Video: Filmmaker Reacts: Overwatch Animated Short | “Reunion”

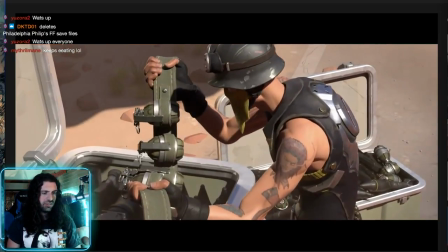249s
You get that hot desert feel. Real dusty, too. Dry feel. It's good at establishing the atmosphere so far.
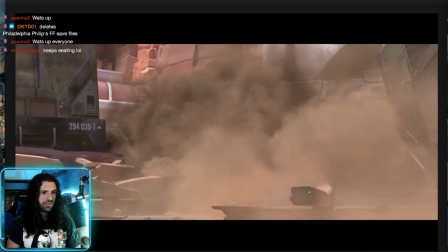257s Ash!
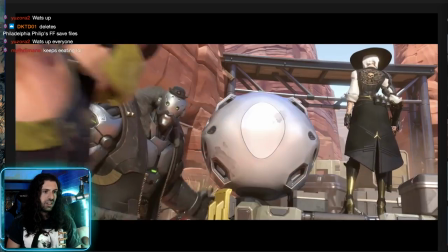261s Ash. We got trouble!
Okay.
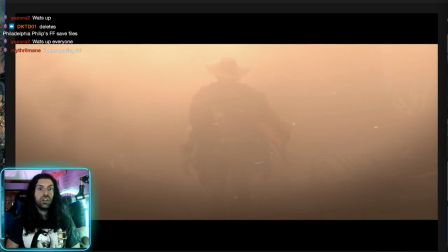267s
Ooh, so she might be like the leader of their outlaw gang, it looks like. We got that classic Wild West.
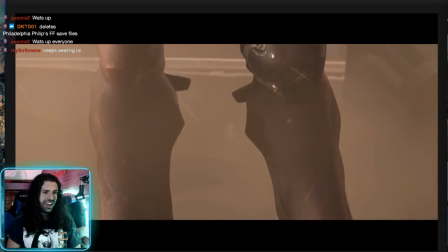273s
You know, there's a new guy in town. Oh, yeah, classic cowboy shot.
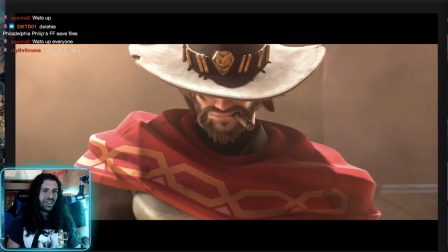279s
Love that. Oh, that's so cool. He's got the cigar. Yeah, really good character intro here for both of them.
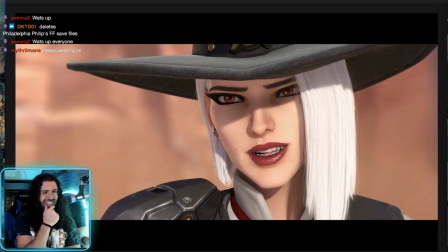286s Jesse McCree. Been a while. You promised you'd write.
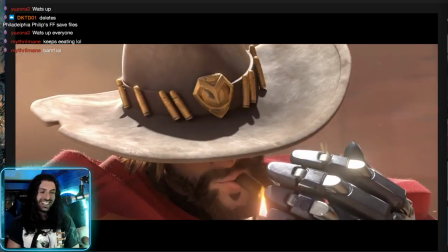292s Will Ash.
Ha! I love this. I love this mood. He likes the cigar.
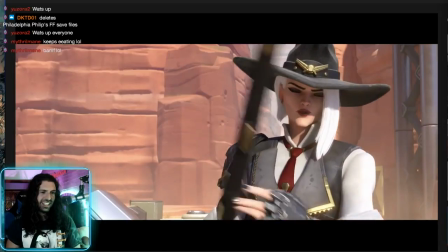299s
Very, uh... Clint Eastwood.
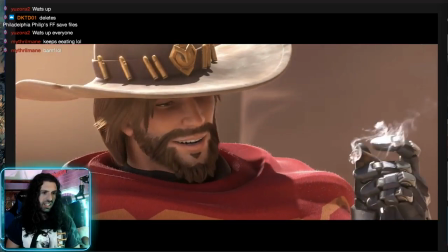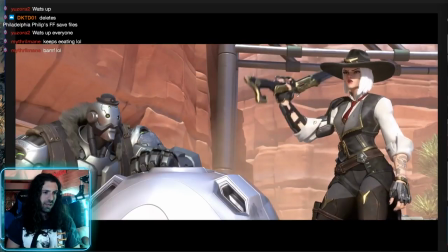311s
Sounds like Matt Mercer, isn't it?
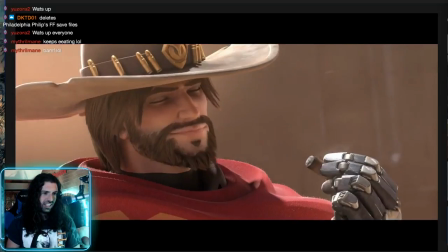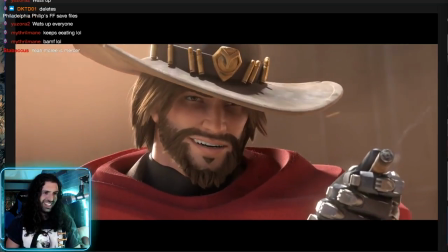321s
This is great.
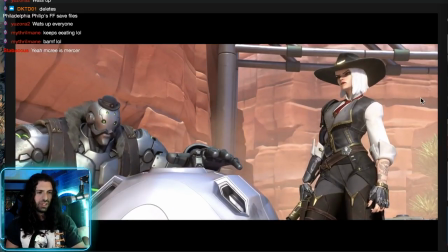326s
I gotta say, I'll just pause so I don't speak over them. I'll just pause for a millisecond so I don't speak over them talking.
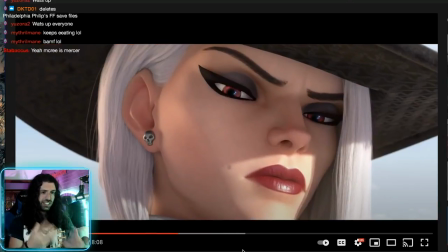331s
I love the combination of cyborgs and stuff with Wild West with American Diner and stuff.
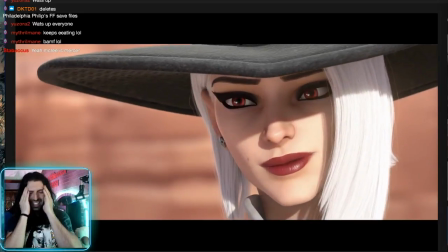338s
He has some really cool aesthetics being combined here. Well, well, love it.
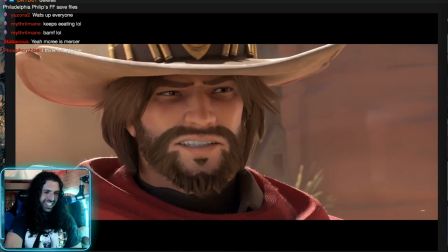344s
Such a cool thing. Matt Mercer, yeah? Awesome.
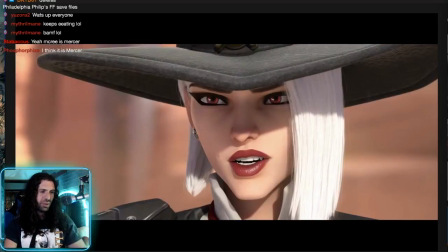350s
Good ear, guys. Good ear. Yeah, it's just a beautiful image. You've got the Route 66 with the broken train.
Our business.
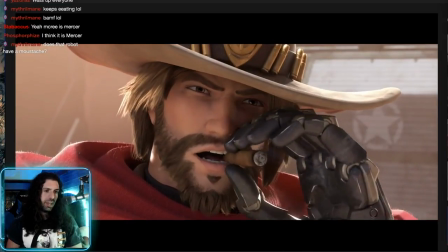358s
I love how he looks like Matt Mercer, too. Oh, great shot.
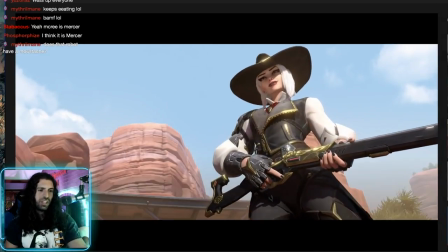365s
Great shot. So this is particularly cool because in filmmaking we call it a cowboy shot. when you actually cut the frame off at the hip as if where like their gun would be in their holster so it's pretty cool that we have a sort of cowboy wild wild west type thing going on here
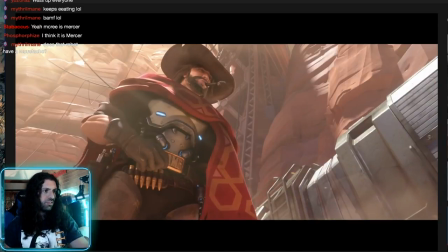379s
using a cowboy shot that was a cool factoid for you guys there's another one there cowboy shot
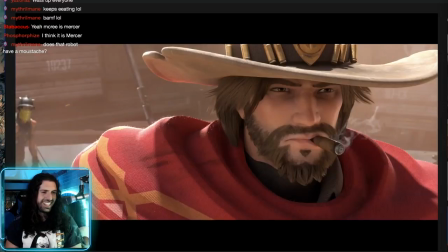386s
how appropriate he's got the sign this is great they have really really fun so far i love this
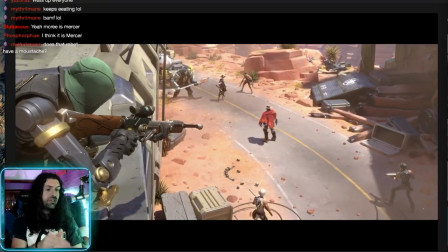395s
i love how it takes its time too one of the things i said in overwatch's favor is these cinematics take their time real real nice pace
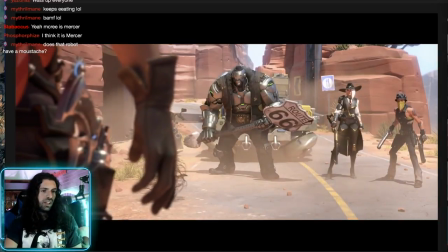401s
they're not trying to rush and just overload you with information not that there's anything wrong with those faster paced ones like League of Legends but there's a
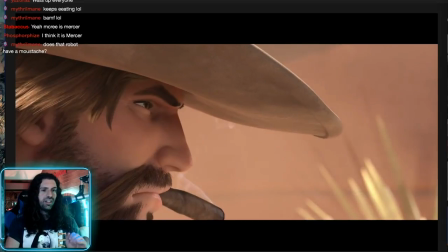408s
nice slow feel to these not rushed at all it's very confident
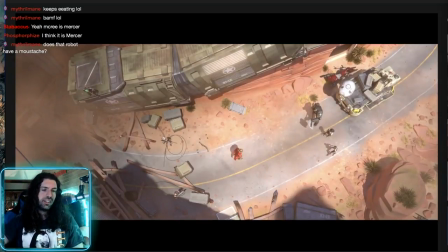414s
I like what I see a lot of nice shot selections here too very establishing of the area
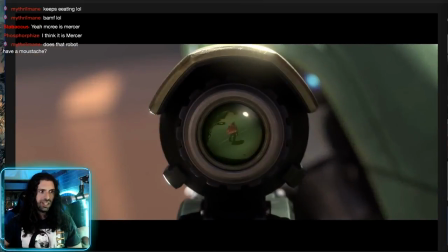421s
some nice building tension here I love that who's gonna shoot who's gonna do it we get a sniper
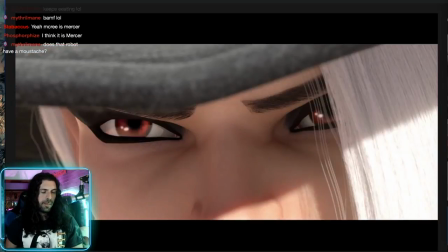429s
coward oh that's funny he's sweating oil that's a great touch yeah just really really fun
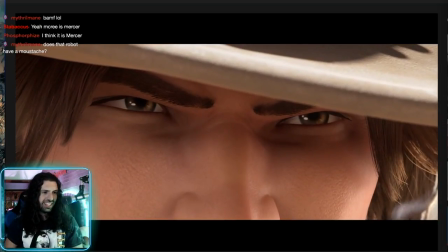435s
atmosphere here so far in general love what I see there
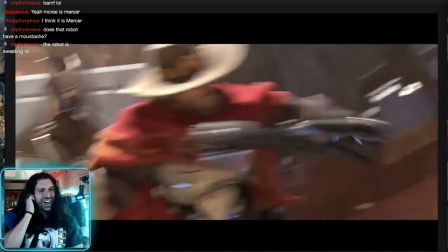443s
it is there's the star oh I love it great great stuff going on
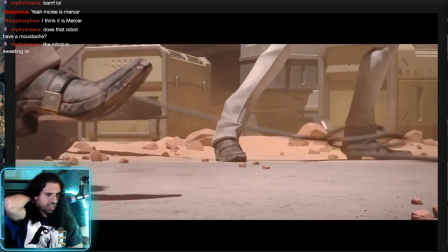449s
here amazing kinetic energy with the camera okay so what they've done is they
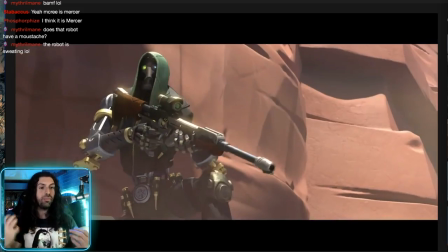455s
did this lower section now they're really bumping up the energy they gave us that moment of
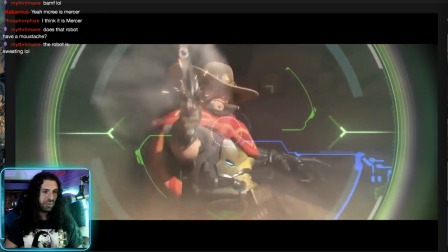460s
respite to breathe and now it's just like epic action that was really clever
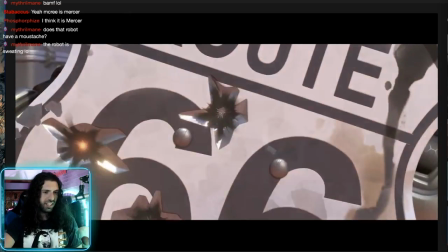465s
that James Bond through the sniper scope shot we love to see them awesome I
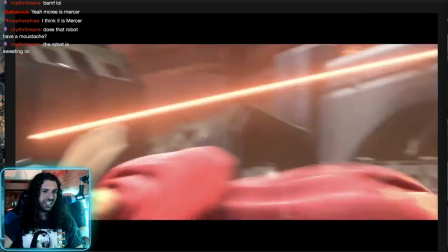474s
love this kind of like she's frustrated with her incompetence lackeys feel here that's
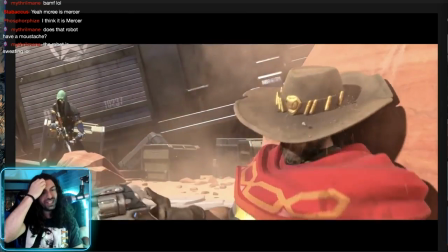484s
really good story building character building
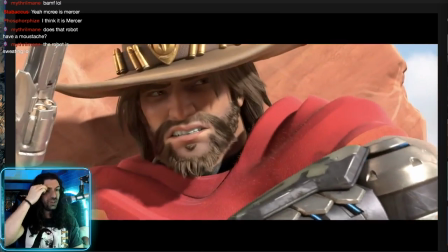490s
oh they've run into each other before